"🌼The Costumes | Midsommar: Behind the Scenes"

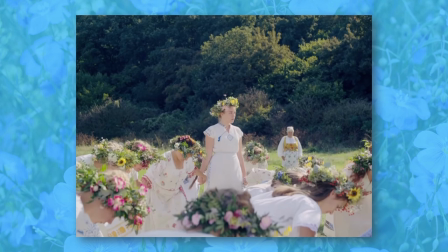486s
The colors become even more intense in the final scenes as the Harga wear their most festive attire for the celebration of their May Queen.
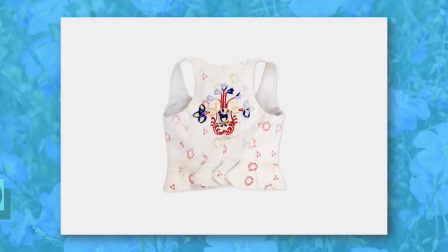495s
This villager vest for instance from the May Queen festival dinner is embroidered in blue, red, yellow, and soft green.
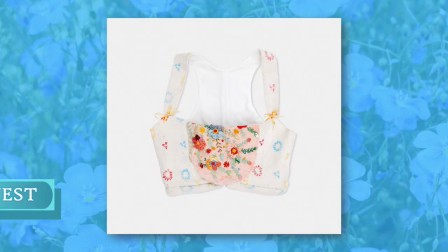504s
While this villager vest worn during the final ceremony is bursting with an assortment of floral colors.
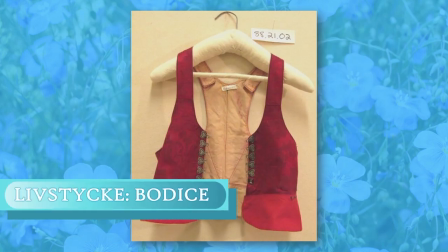513s
The silhouette by the way is very similar to this damask velvet bodice from the American Swedish Institute.
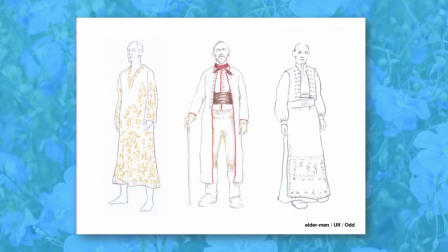521s
Fashionista wrote that the senior male members wear frocks explained by an elder as a tribute to the hermaphroditic aspect of nature.
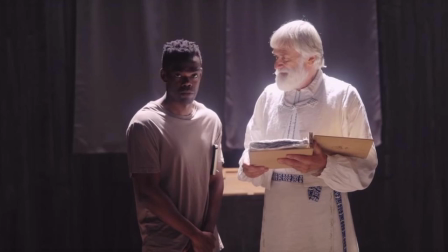530s
Flesch said this community raises a child altogether so the societal norms are not important mother and father woman and man the elder man wear
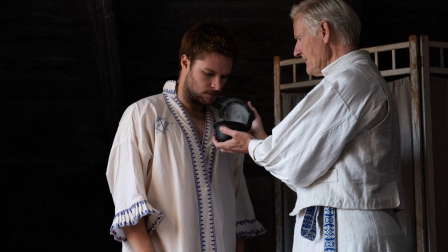541s
dresses and skirts because the gender is not so important Ruben
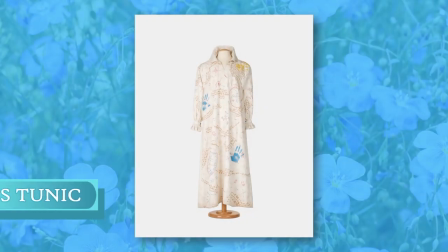546s
the Oracle of the community also wears a shapeless tunic the
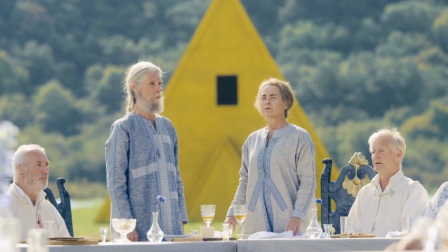553s
Horgan elder costumes worn for the test to be ritual are in blues with a Viking silhouette of cloth cut
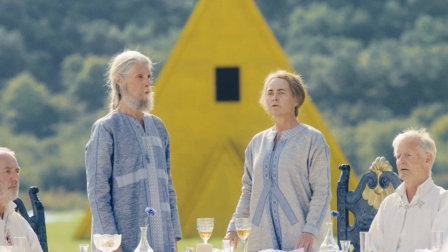560s
in the positive and negative with rune symbol appliques of all of the costumes in the movie,
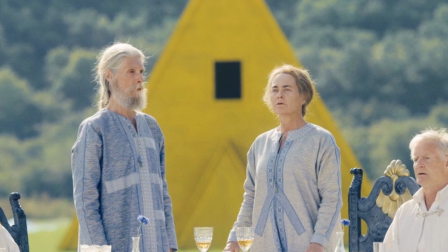567s
the fabric is the most exquisite.
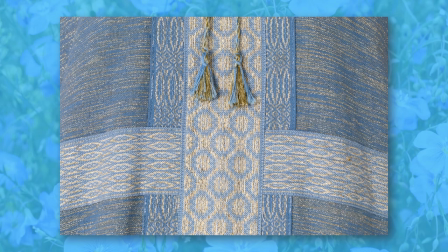570s
According to the A24 auctioneers that sold a handful of the Midsommar costumes with proceeds going to charity, the blue linen was interwoven with real gold thread.
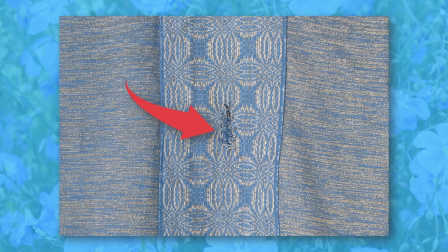582s
As a point of interest, A24 pointed out that the tunic features holes in the back created to accommodate a safety harness.
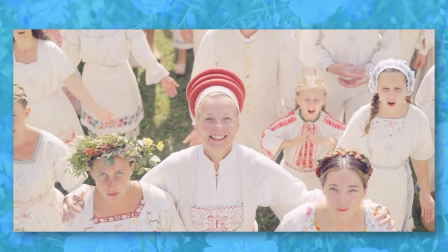594s
As a person grows up in the cult, he or she is assigned a specific rune which corresponds with their unique background, Flesch said. Each costume was given an individual runic symbol to identify the characters.
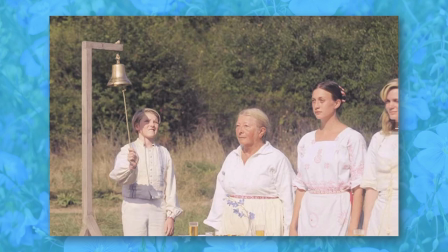608s
Following along with the four seasons of spring, summer, fall and winter metaphor as explained by Pelé,
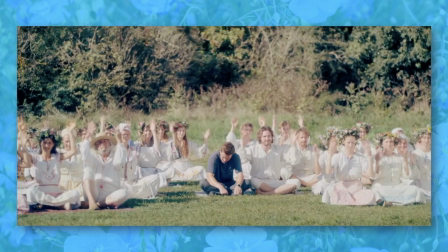614s
Flesch said that every member of the community gets their first sacrament at age two, the second one at age 18, the third one at age 36, and the last one at age 54. According to production designer Henrik Svensson,
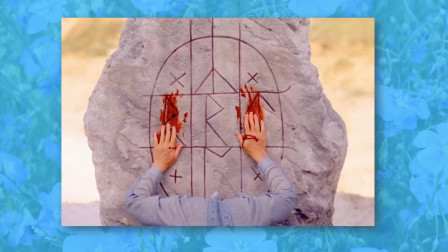630s
the runes in the film are meant to read in the Uthark style of translation which is popular among occult circles.
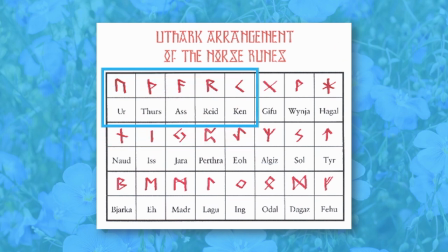637s
Flesch said there are three main categories balanced runes, unbalanced runes or reversed runes and prohibited runes.
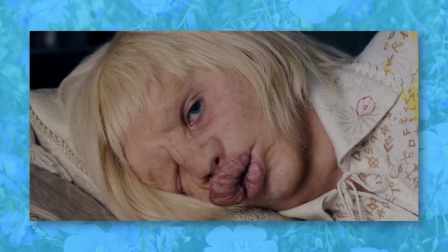648s
Fashionista wrote that using a runic alphabet the team developed its own language,
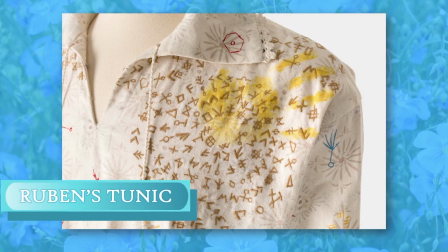654s
the Affect, which also features prominently on the costumes.
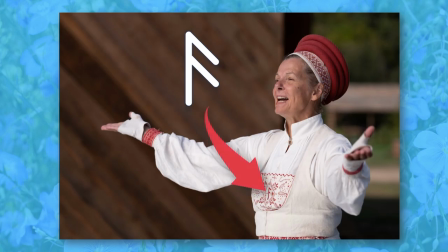660s
Village matriarch Siv is wearing the balance rune of Ansuz,
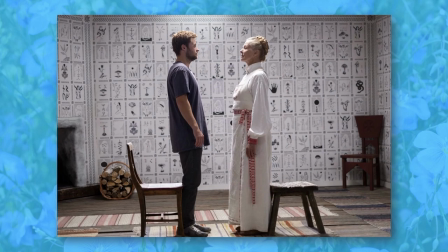664s
a rune sacred to Odin, god of wind and spirit, with the meaning the gift of speech communication.
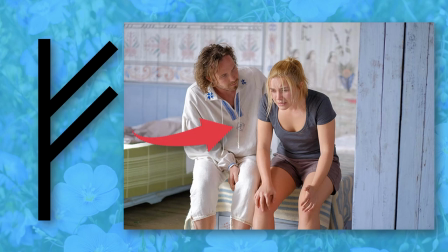672s
Pele's rune is Fehu, a fulfillment rune of good fortune, material stability, security, and wealth. you'll find that many of the villagers have this symbol.
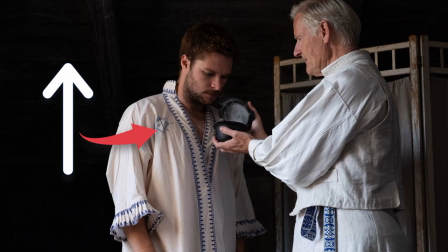686s
Christian's runes however portend to his fateful outcome. His rune Tiwaz, it literally translates as the god Tyr. Notably it's the rune of sacrifice of the individual self for well-being of the whole society.
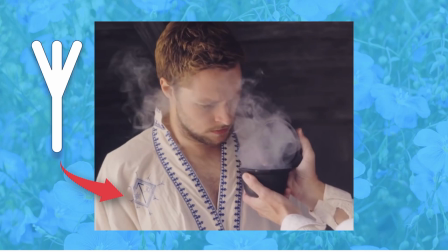700s
And it's encircled by a series of unbalanced runes. When inverted this rune is called Iwar, meaning you tree or you bow. The reverse position indicates that the situation may call for more of a defense than originally thought.
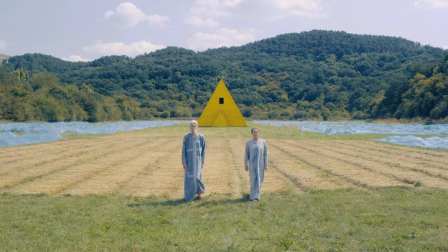717s
Both the male and female elders have symbols applicate on their tunics.
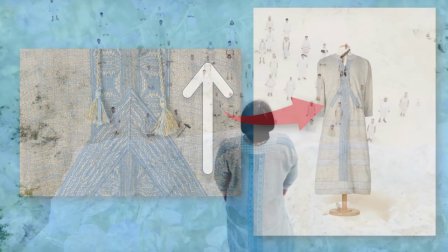724s
Like Christopher, Ilva's tunic appears to have the rune Tiwaz, which can also mean a brave and noble death.
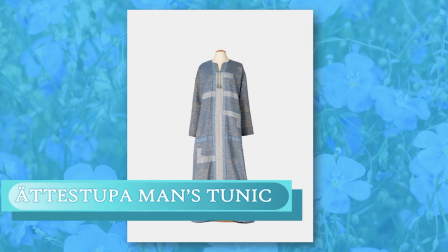733s
I still haven't worked out the symbol on the elder man's tunic.
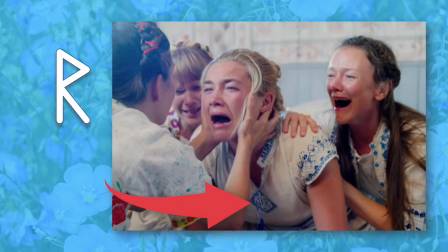739s
Dani has two unbalanced runes embroidered on her blouse. Rhyvo, a rune sacred to Thorin Thunder. This rune reversed is indicative of delays and possibly difficult journeys. It can also mean that there are important lessons that need to be learned.
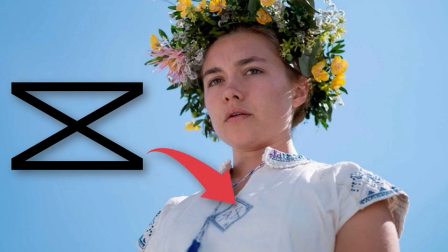756s
And Thagaz, rune reversed warns of treading carefully and conserving energy.
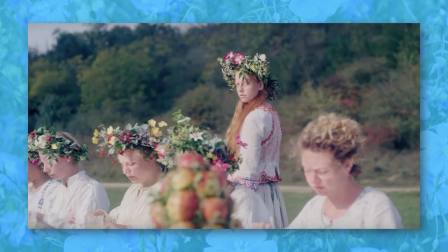763s
Flesh told Deadline that I did a lot of research about headdresses and really designed based on what was necessary for the movie and match them with the costumes.
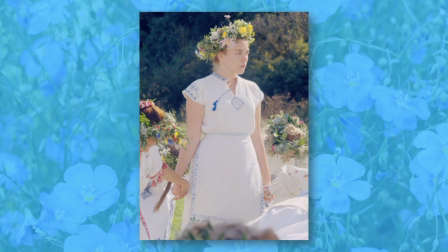773s
We made some headdresses from fabric and embroidery and I think daddy had three flower headdresses or maybe only two in the end.
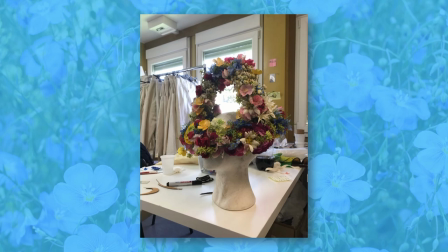782s
She said I did a lot of research on flower crowns from all over but I think in the end it was really from traditional old Swedish crowns.
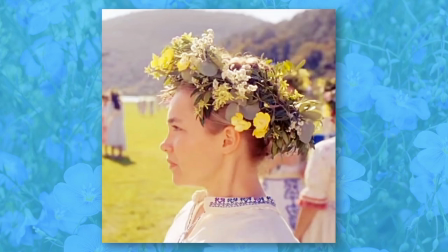792s
In the first when she won the May Queen she had a smaller flower headdress.
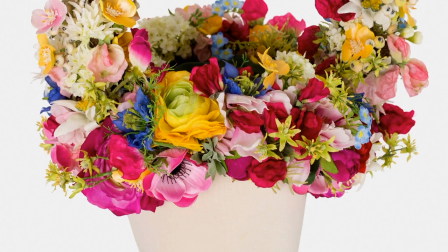797s
Then in the end when we go with a huge flower dress and she got the huge flower headdress.
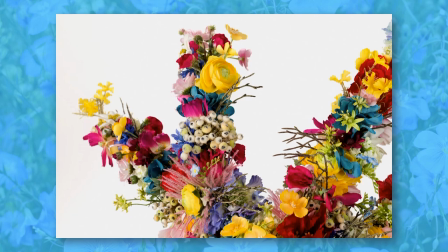803s
We had to remake the headdress because the first one was even bigger than that and she couldn't wear it.
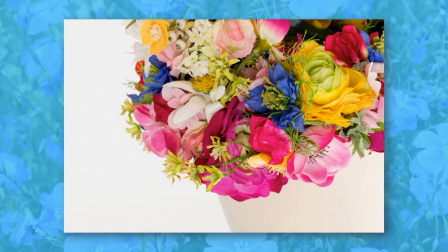808s
It was so heavy that she couldn't wait until we made a new one."
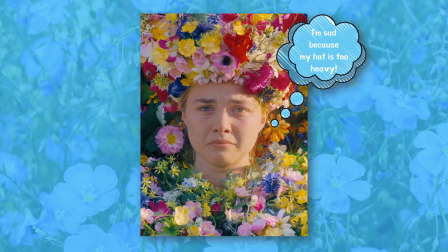814s
Flesch said, "...it was a hat maker who made the base of it and then it was the same woman who put the flowers on the dress. The first crown was so heavy that Florence couldn't wear it so we had to make a new one.
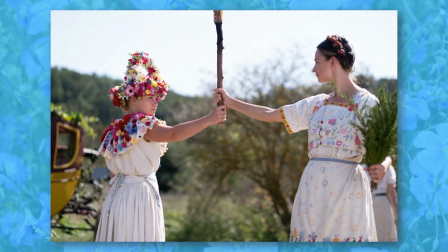825s
It was really heavy because the base was metal. Of Danny's little capolette, Flesh said, it's a true thing that they wear.
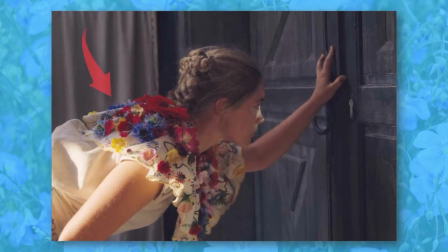834s
This flower cape was not an invention of us.
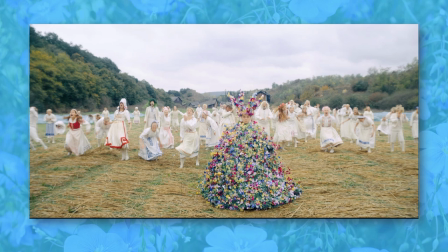839s
Danny's showstopper May Queen robe and spiked crown, outrageous but in a good way, was an original creation and from the vision of director Ari Astor. Flesh started working on the final look from the beginning. She said, the dress was the biggest thing in the movie.
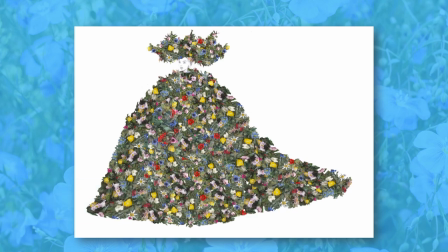856s
I think we worked on it for two months because we had never made something like this before and also Ari had a big vision for it.
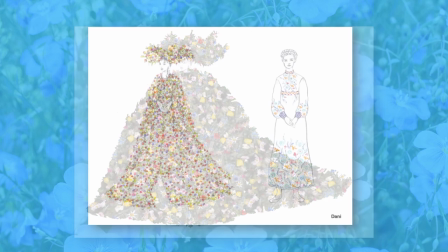863s
What was most important for Ari was that the flower dress looked like a meadow, not like a fashion statement.
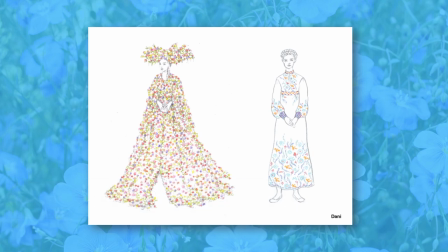869s
We knew it had to be huge and wearable. First we had to find out how we're going to make the base of it.
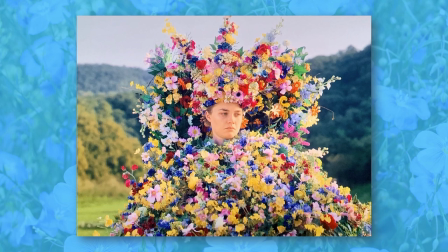877s
We used 10,000 flowers, fake flowers. We wanted to make it from real ones but because the costume took several weeks to make we couldn't keep them alive. Of course the first idea was oh it would be so nice to make the whole dress and the headdress from real flowers but because it took weeks
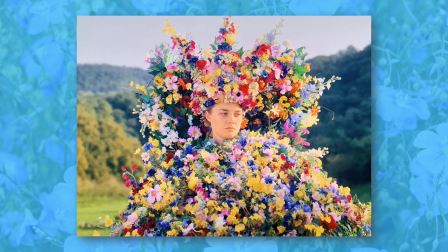894s
or months to make these of course you cannot work with real flowers so I tried to find the best artificial flowers I could in Europe that looked the most real.
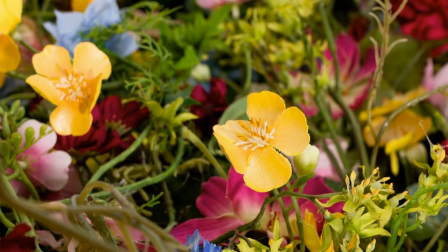904s
She said it had to be really wild so we used a lot of small ones to get the feeling of a real wild meadow the color was very
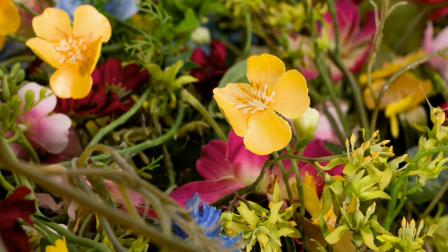913s
important we tried to use the Swedish colors first the blue and yellow the most important thing was to find silk flowers which looked almost real
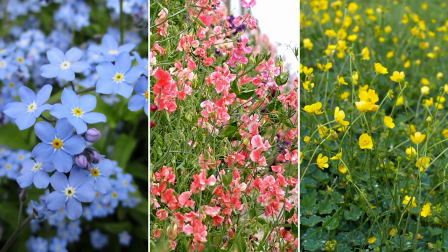921s
we prefer to use forget-me-nots sweet peas meadow
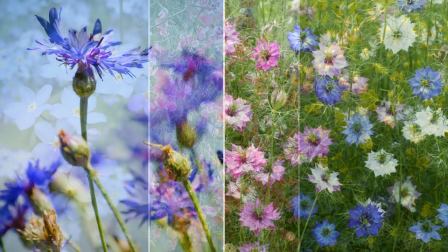926s
buttercups corn flowers and Persian jewels but they sell it like a full flower
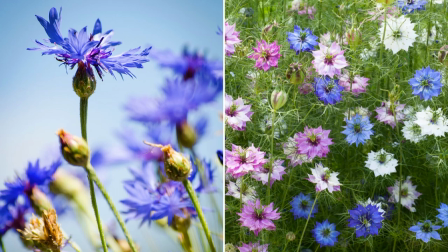931s
so we had to take off the heads it was also a lot of work
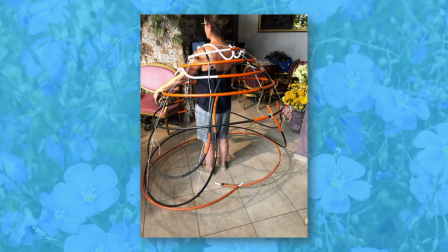936s
the framing of the dress needed to be sturdy enough to support the weight of 10,000 silk flowers. Flesh said we got the idea to make a hoop skirt for the base. My husband made it because he's an architect. It was more an engineering thing than a designer thing, the base. He made three or four versions. We kept changing it.
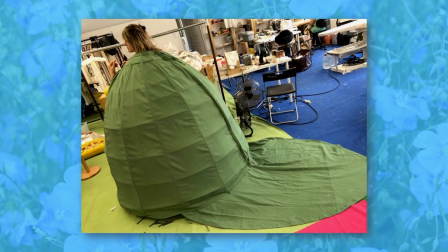958s
Then we had to make the cloak to go on the base of the dress over the hoop skirt. We tried different things than at first but it was very bulky and round. Ari preferred something not so round.
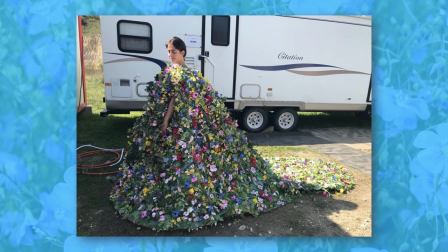969s
We finally found the right shape and then as you can see we glued leaves on the whole thing so you never see the fabric itself. Then we started to glue on the flowers.